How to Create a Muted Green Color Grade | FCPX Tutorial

In this quick color grading tutorial, I'm going to show you how to create a muted green color grade in Final Cut Pro so that you can turn shots like this into moody,
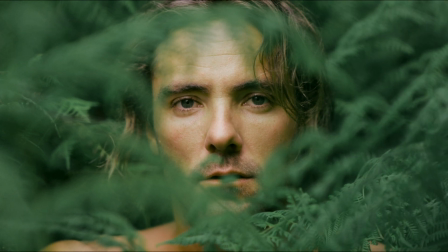(0:09)
muted green shots like this. There are only 4 steps, so let's get into it.
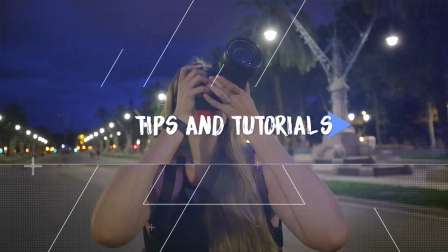To create this kind of muted, desaturated, dark green color grade, you'll want to have a shot that has a lot of green in your shot, obviously.
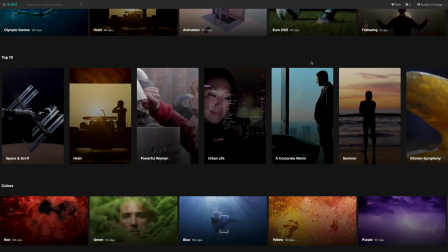(0:31)
I've grabbed this shot from ArtGrid, where you can find super high quality stock footage. I'll leave a link down below if you're interested in checking that out. Let's start by creating the look or mood of the shot. And by that I mean getting the greens in the shot to look dark, moody, and muted.
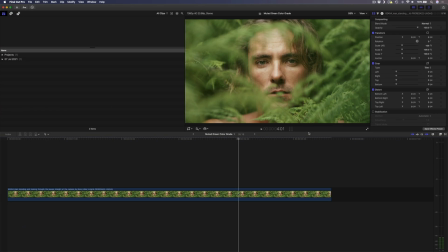(0:46)
First things first, let's pull up our scopes. And to do that, I'm going to use the shortcut Command 7.
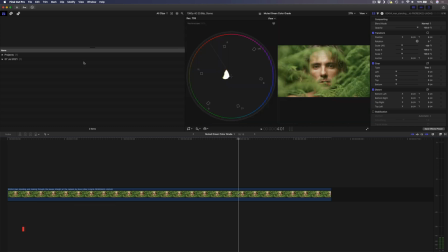(0:52)
And then I'm going to hide the browser window using the shortcut Control Command 1.
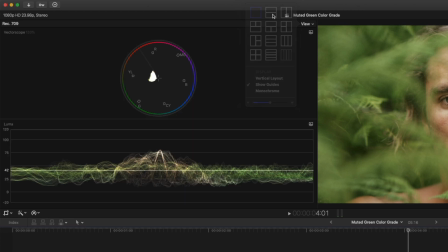(0:57)
I also want to make sure that I have this 2-up display selected so that I can show my vector scope on this top panel, and on the bottom panel I can have my waveform with the Luma channel displayed. Now I'm ready to create my look, so I'm going to head over to my color inspector and I'm going to add a hue saturation curves adjustment.
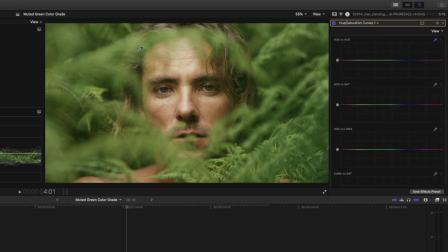(1:16)
Then I'm going to select this eyedropper tool here, and I'm going to select a large portion of the screen. I'm going to try select a range of greens. I think this big area over here will work quite well. The reason I want to change this hue versus hue section is because these leaves have a little bit of yellow in them, and I want to make sure this is all a nice moody green.
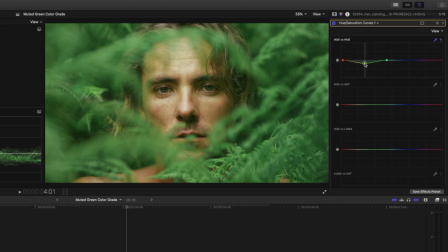(1:35)
So I'm just going to drag and drop that down, pull it down till I've got a nice green look somewhere about there. Now you'll notice where the leaves blur over this guy's face, you'll have some yellow kind of over his skin. So I might just widen this curve slightly, which will just get rid of some of that yellow banding.
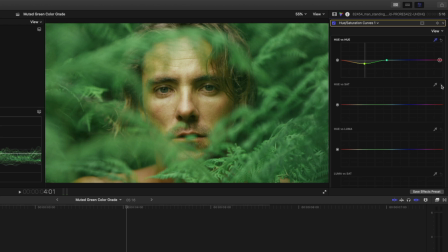(1:54)
Next, I want to make sure that the saturation of the screen is way down. So I'm going to select the eyedropper tool, select the same sort of range of green, and I'm going to pull that down to desaturate it like that. I also want to darken the screen.
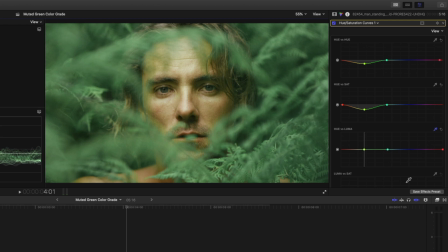(2:07)
So I'm going to do the same on my hue versus luma section, select that green, and I'm going to pull that down quite a bit to darken it like that.
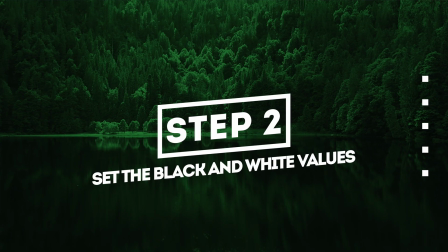(2:16)
Now that we have that basic look, let's correct the overall shot by setting the correct black and white values.
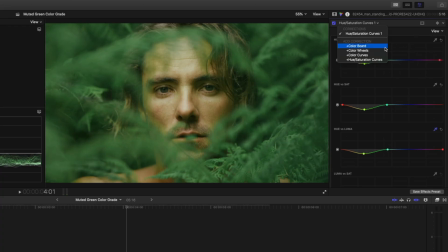(2:21)
To do that, I'm going to add a color wheels adjustment.
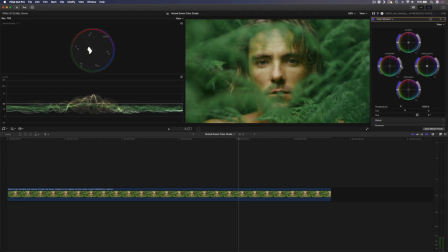(2:25)
Now looking at my waveform over here, I'm going to drop the shadows until they almost touch zero on this waveform. So somewhere right about there will be good. And then I'm going to bring the highlights up. And normally if I had a blown out sky or something really white in the scene, I'd push these highlights all the way up to 100.
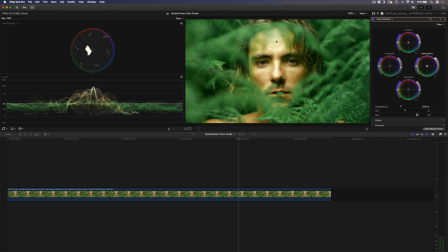(2:43)
But that just looks a little odd on his face because that is not supposed to be pure white. So I'm going to tone that down and I'll bring it to somewhere around there. I'll also boost the midtones a little bit just to balance the image out slightly.
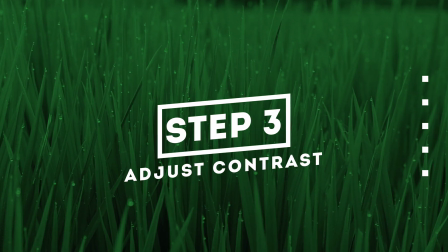(2:56)
Next, I'll adjust the contrast of the entire shot, and I'll do that using a color curves adjustment.
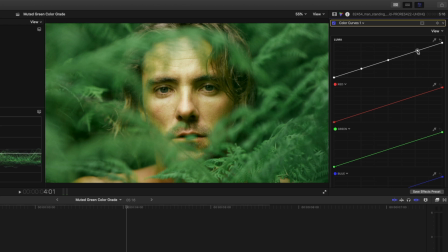(3:01)
I'll make 3 points, one in the middle, one in the shadows, and one in the highlights. And I just want to tone down how harsh these highlights are in his skin. So I'll bring that down slightly over there. And I'll just boost the shadows slightly just to soften the contrast so it's not too hectic.
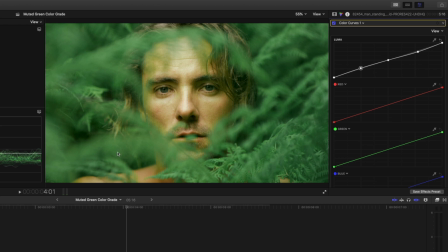(3:19)
Now that we've made these adjustments, on second look, I kind of want to desaturate these greens a little bit more. So I'll hop back to my hue saturation curves and I will just drop the saturation a little bit more.
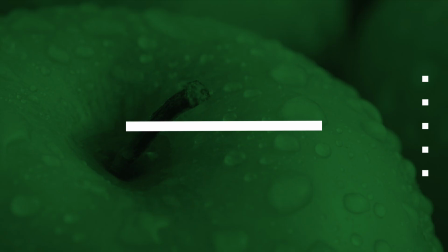(3:30)
And I might darken it a little bit more as well. Lastly, we need to fix this guy's skin tone.
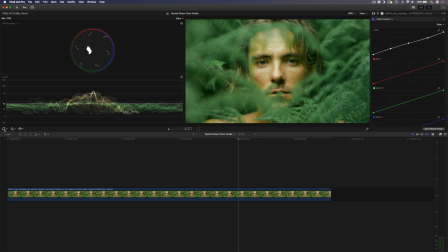(3:36)
At the moment, you can see it's quite green. So what I'm going to do is use my crop tool to just select a portion of his skin so that it fills the frame.
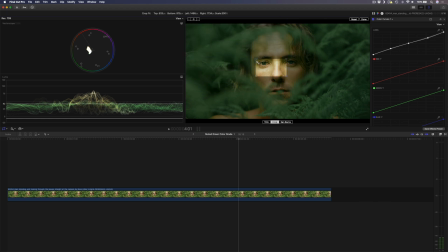(3:45)
Something like this should do the trick. And I'll hit done.
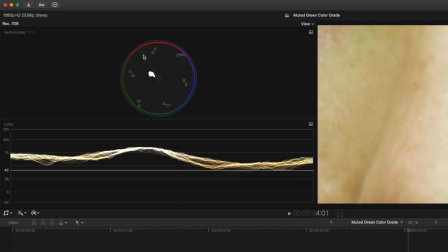(3:50)
And now you can see that the color of his skin does not sit on the skin tone indicator line, which is this line right here.
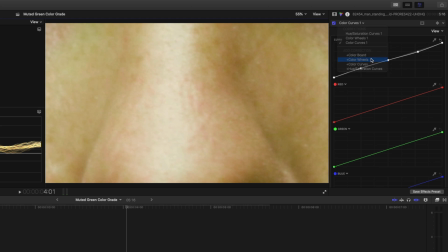(3:56)
So what I'm going to do next is I'm going to add a color wheels adjustment, and we need to add a mask here that just affects the skin tone. So what I'm going to do first is just uncheck this crop tool so that I can see his whole face.